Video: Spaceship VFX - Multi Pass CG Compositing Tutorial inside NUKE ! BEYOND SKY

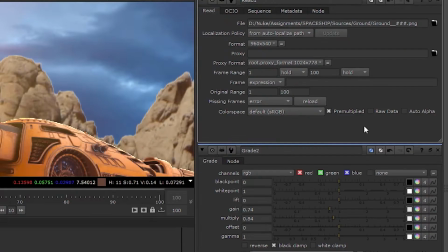[8:25]
And if you see, we're facing the fringe edge problems. Simply just go to the read node, and enable pre-multiplied and raw data.
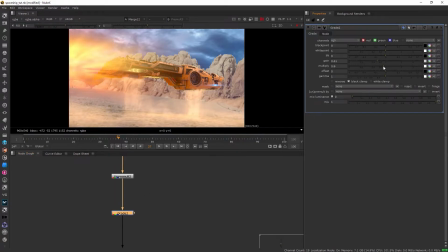[8:34]
Now it's sorted. Let's come back to our grade and make it dark. I'm also using color correction node.
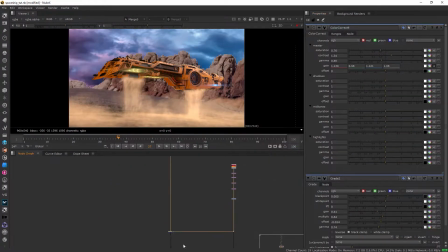[8:41]
I'm giving it more side of temperature, because it's sunny. Now as I said before, now we will fix the sky merges.
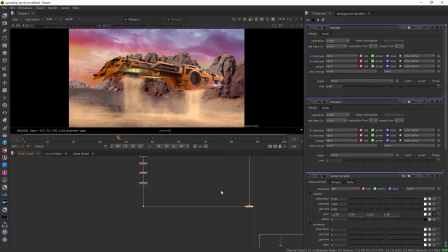[8:48]
So go to the sky 1 merge, and decrease the mix. Also go to the sky 2 merge, and decrease the mix.
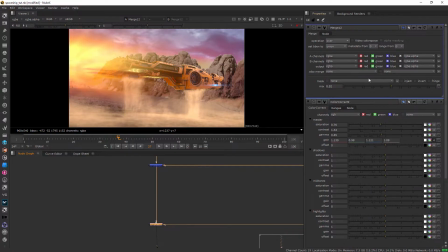[8:54]
The volume light doesn't seems me right, so I will shift the merge after the spaceship.
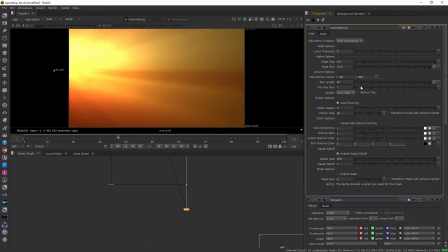[9:12]
Increasing ray length, and then increasing pre-ray blur, so it blurs the edges if you can see.
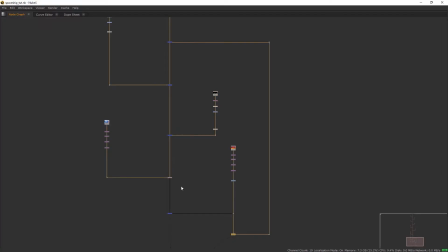[9:19]
Let's arrange all the stuff first. Now go to smoke reactors color grade.
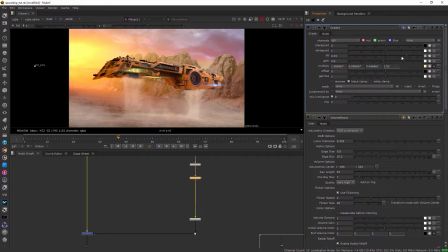[9:26]
I'm adjusting this to make it look little dark. Now, after the emission merge node, add histogram. Histogram works like levels in After Effects.
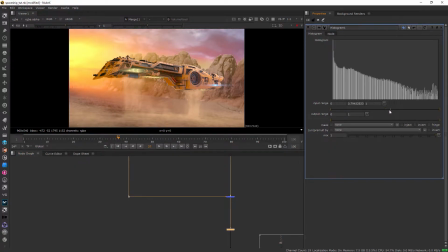[9:43]
This tool allows us to create hazy, offset effect, which helps to match the environment. I'm adjusting this until the haziness doesn't matches with the background. Play with output range slider. It affects out whole frame, so what we need to do is, premult by our GBA and histogram. It's been goddamn 10 minutes, man.
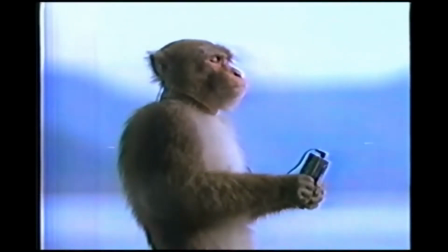[10:01]
Let's take a break.
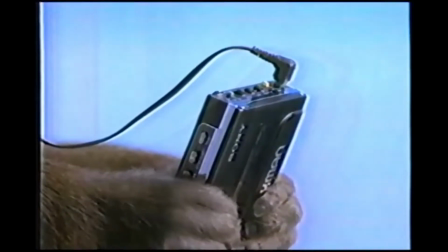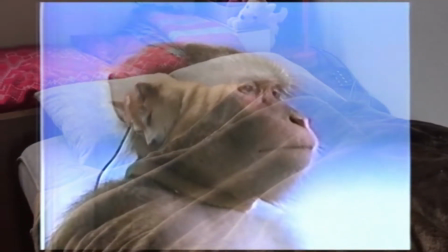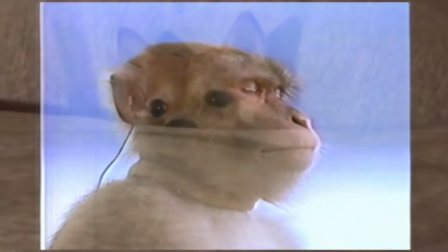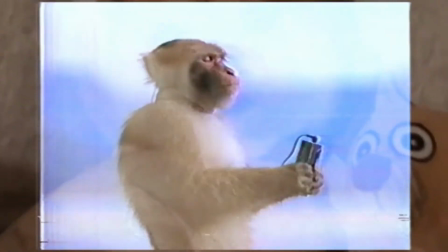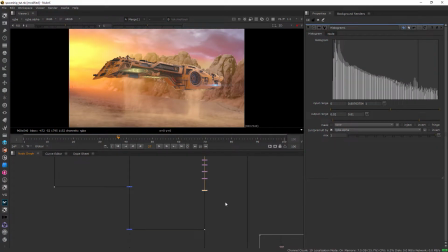[10:23]
Good. Now let's go to the sky too. Add saturation node. And desaturate it.
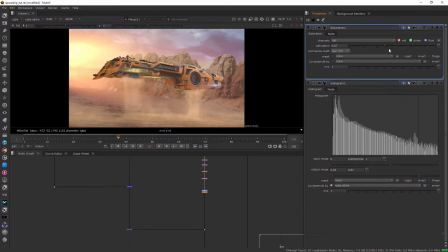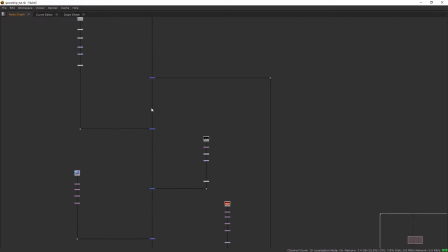[10:34]
Okay, this looks much better. Add light wrap node, after the histogram. All the gizmos which I used, have provided with project files. I'm connecting BG pipe to the volumetric lights.
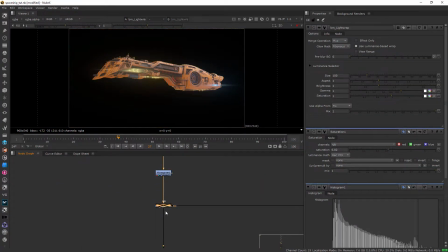[10:50]
So what light wrap does is, it picks the colors of the background layer, and draws on foreground layer's edges to make it look it's interacted perfectly, for example this image.
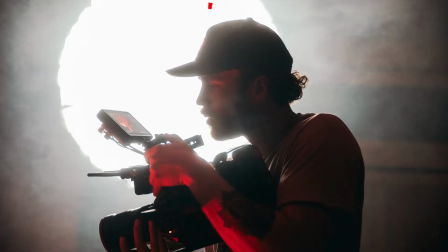[10:59]
How the background light is overlapping on the foreground subject, by picking luminance value.
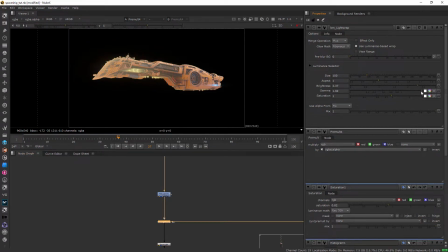[11:04]
Increase the brightness, increase the gamma, and, also increase the saturation.
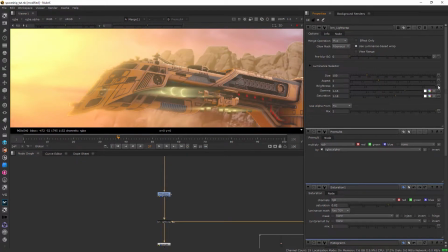[11:09]
I think I need to decrease gamma, and brightness also, and yeah especially, increase the size.
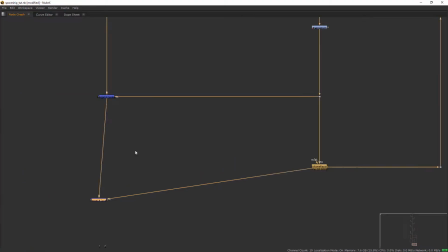[11:17]
Now let's merge volume rays to the mainstream. It looks too lighten up.
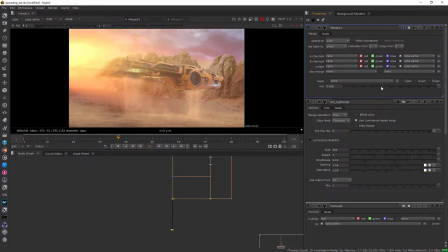[11:22]
Go to merge properties, and adjust the mix as per need. Organize time.
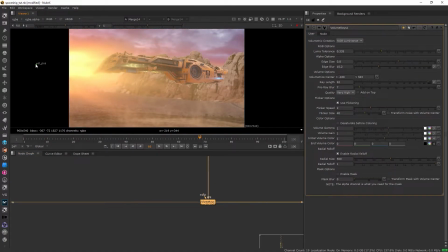[11:28]
Let's get back to the volume rays. If you play this, rays will look very steady, so we're going to animate the volume position. Right click on this curve icon, and set key. Now animate volume point.
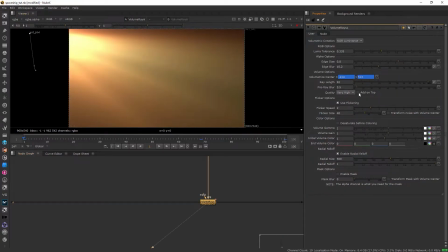[11:42]
And you can adjust parameters as per need if you want. Add crop node so our NUKE can work more better.
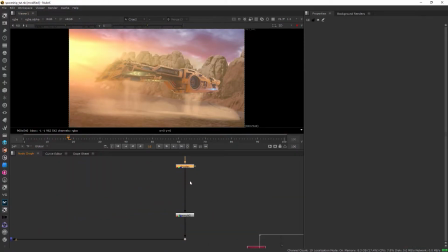[11:50]
Go back to our smoke reactors, add grade, and I'm correcting it a little bit more.
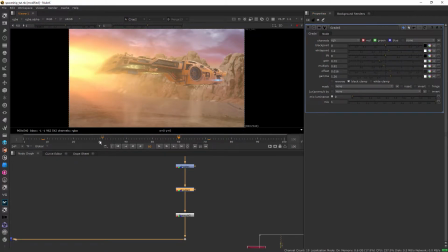[12:05]
Now if you notice, the brightness on this frame, and, on this frame, looks different. Now the smoke doesn't seems pretty good. So add key on gamma, offset, and, on gain. And change the value after going to the frame that looks different. Okay, now it's perfect.
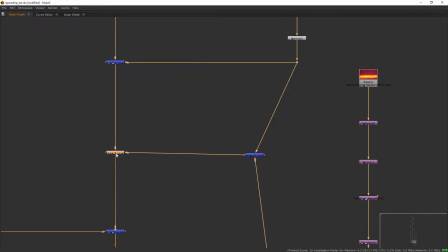[12:25]
Now merge volume rays and smoke reactors separately. And then, take one more merge, and, merge it to the mainstream before first sky.